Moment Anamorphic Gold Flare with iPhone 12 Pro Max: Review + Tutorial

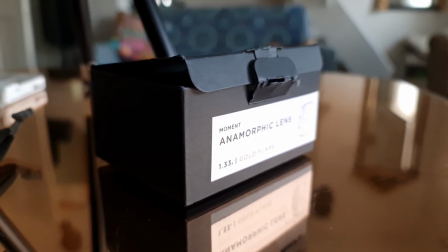What can we achieve by adding conversion lenses and various filters to an iPhone 12 Pro Max?
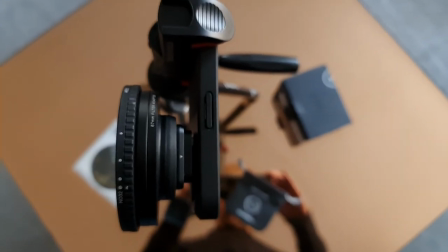When we have a top-range smartphone like this, do we still need conversion lenses?
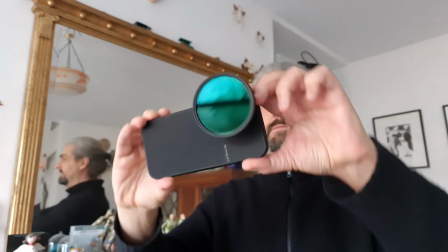Well, maybe. Let's have a look.
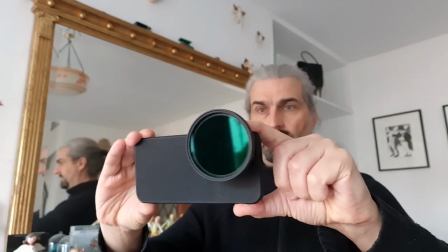Oh, by the way, I discovered using the Anamorphic Lens D-Squeeze in an app like Filmic Pro might not be the best option,
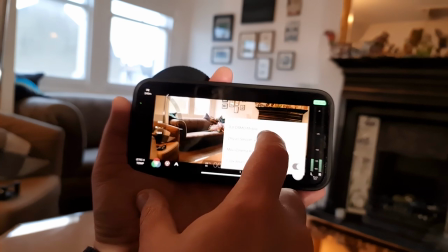but I'll get to why that is later in the video.
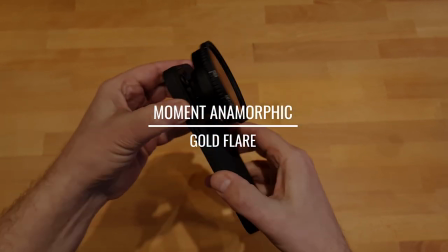This is an iPhone 12 Pro Max with the Moment Thin Case, a Moment Gold Anamorphic, a Moment 67mm filter mount,
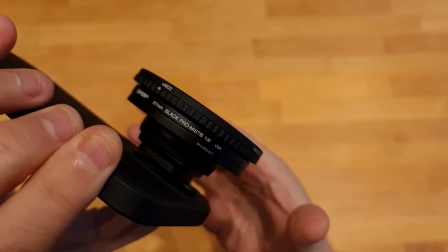and on that I've placed a Tiffen Black Pro Mist 1 8th and a K&F Variable ND Filter.
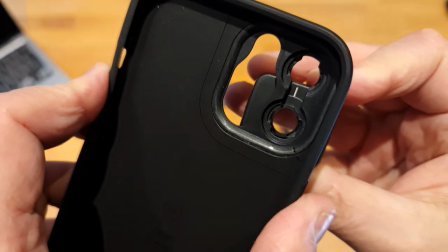Adding lenses and filters to your smartphone isn't always that simple. Do I use a case or a grip rig thing?
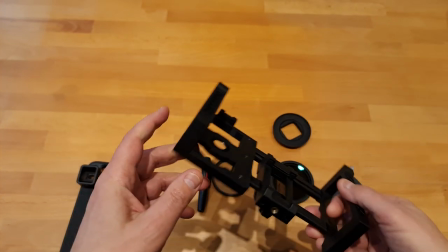It's kind of fiddly, and it's not really that cheap. And these cameras are great, so why bother?
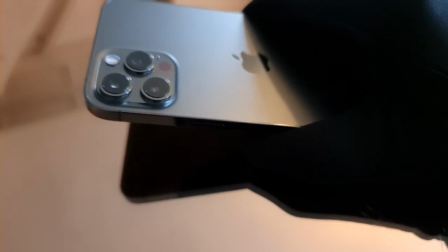Well, there's two reasons.
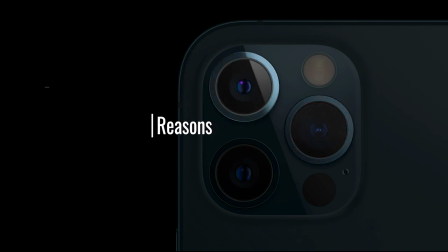the first reason is that the main wide sensor is by far the better quality with the iphone 12 pro max the sensor is bigger it
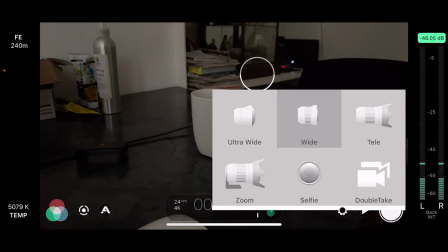has sensor shift stabilization it's better in low light when i switch to the tele or the ultra wide lenses in low light i get a lot more noise
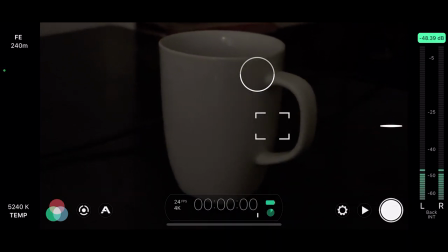therefore it makes sense to use a conversion lens over the main lens instead of switching lenses the second reason is that they add character
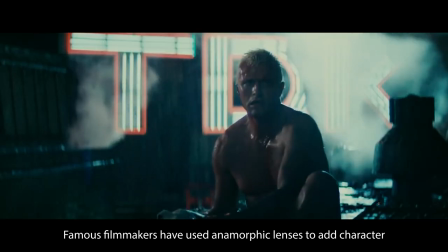digital images can be very cold and clinical that's why cinematographers often go to great lengths to add character,
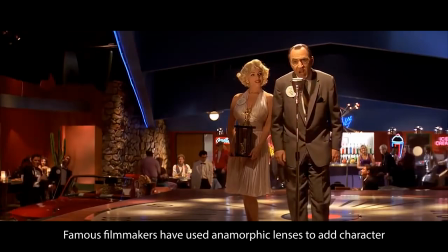with filters and various lenses. Those aberrations and tiny flaws in the lens actually make the digital image more interesting.
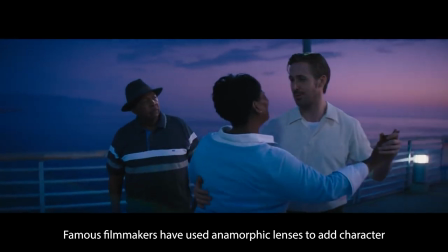They kind of rough it up a bit. They make it more human somehow.
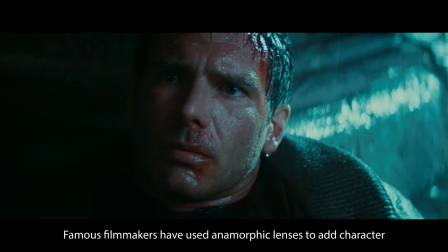And anamorphics have some of the most distinct characteristics of all the conversion lenses.
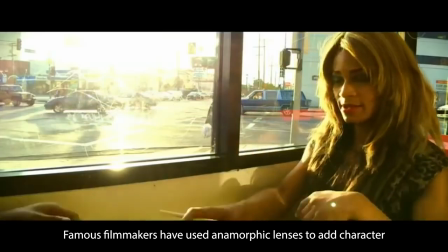That's why Sean Baker used one for his breakout feature, Tangerine.
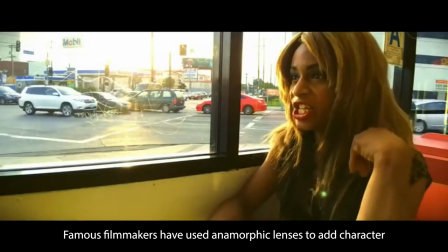It was the Moondog Labs anamorphic which persuaded him he could shoot something very special with an iPhone 5.
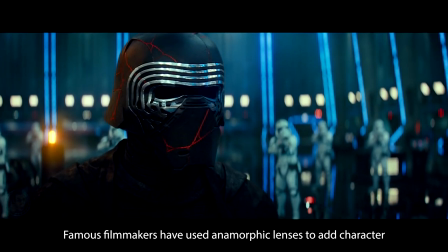Now that CGI software is getting better at dealing with anamorphic footage,
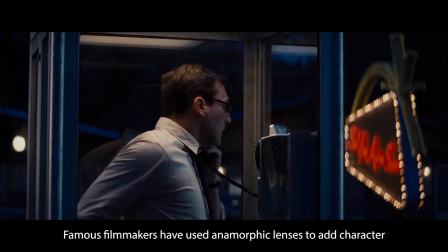these lenses have made a resurgence in big budget movies for exactly this reason.
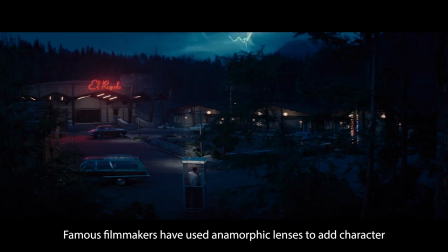They give cold digital images some kind of character.
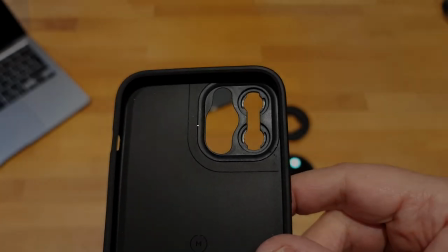I chose the Moment case so I could mount an anamorphic or tele lens to the iPhone 12 Pro Max and also add a filter mount.
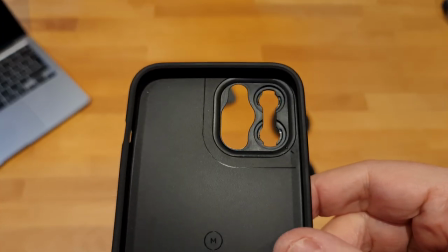Moment had a thin case for my Samsung S9 and I liked it, so I went for that again.
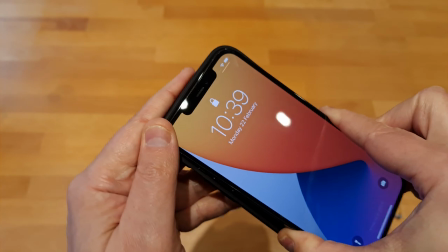The case goes on quite easily, but the square edges of the device make this a bit more fiddly compared to the Samsung.
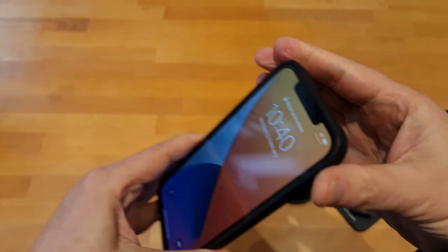It's just slightly harder to get on and off. The case comes in two parts, the main case and the lens mount part, which needs to be clipped in.
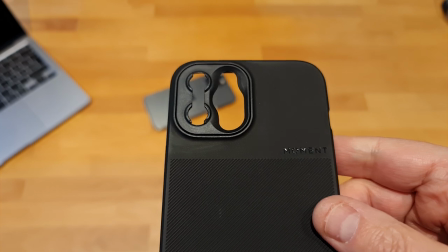Both of these are quite soft plastic, which makes it more malleable and therefore less likely to snap.
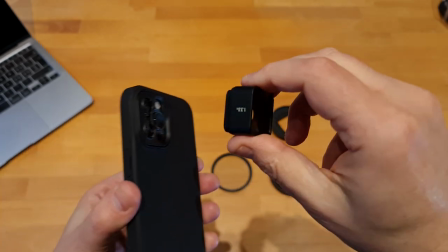Thing is though, I did have the feeling it could easily snap if I wasn't careful. So I was quite cautious inserting the lens mount and also mounting the lenses.
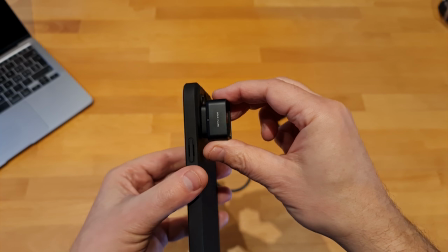My tip here is just take your time and just ease things in slowly when you're using this stuff.
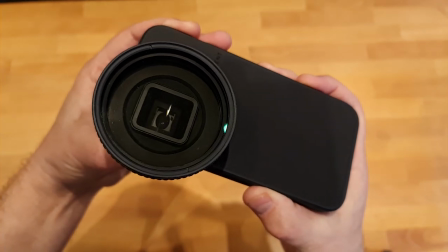But the case is rubbery and grippy and once it's on it's good. I like it. Moment lenses mount with a bayonet style mechanism.
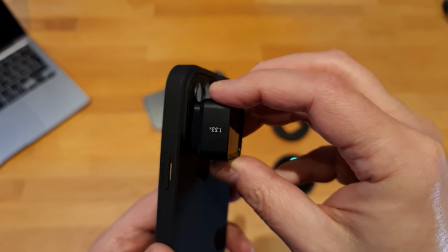Just push in and twist. At first I just couldn't get the lens mounted because I really didn't want to force it and it just wouldn't turn. so I spent some
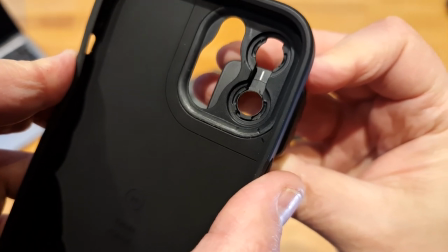time examining it to work out how it was supposed to function and in the end I did actually have to force it a bit turning it about 90
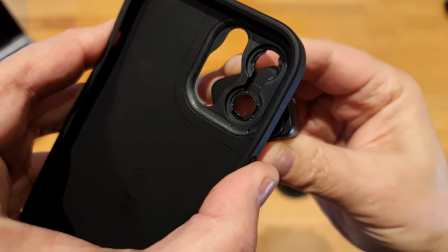degrees to lock it in place I did this so slowly because I felt like it was going to snap off any minute it would be nice if they included
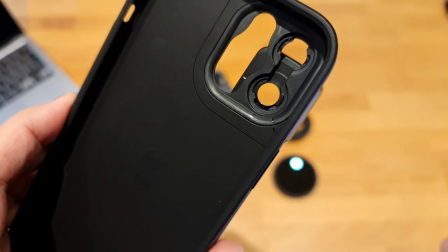spares of these I'm sure they don't cost much to make anyway with slow cautious twisting I eventually got it in place and with the
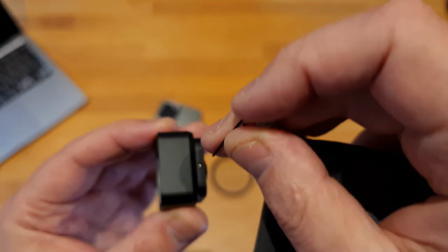iPhone 12 Pro Max the anamorphic had to be set differently It needs to be rotated 90
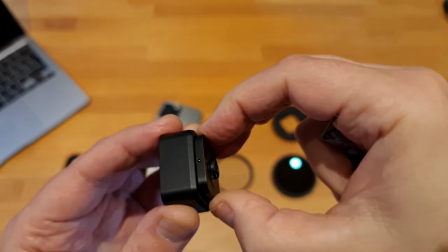degrees so that the squeeze is lengthways and not from the top to the bottom of the frame.
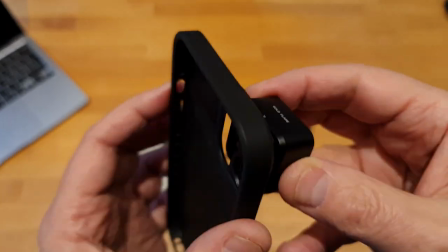And this is done with the included screw and key. This is actually quite fiddly, so again, go slowly.
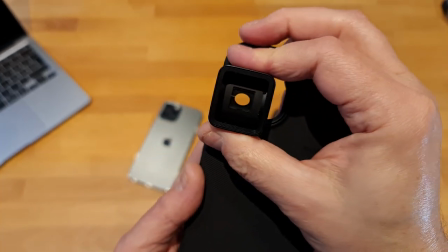They do include spare screws at least, in case you lose one.
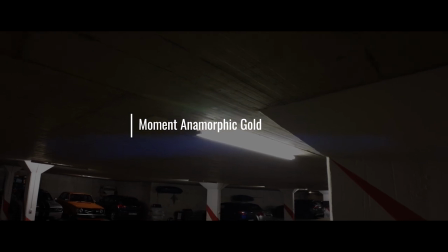Most of us are familiar with anamorphic conversion lenses for smartphones, but usually they produce a blue flare.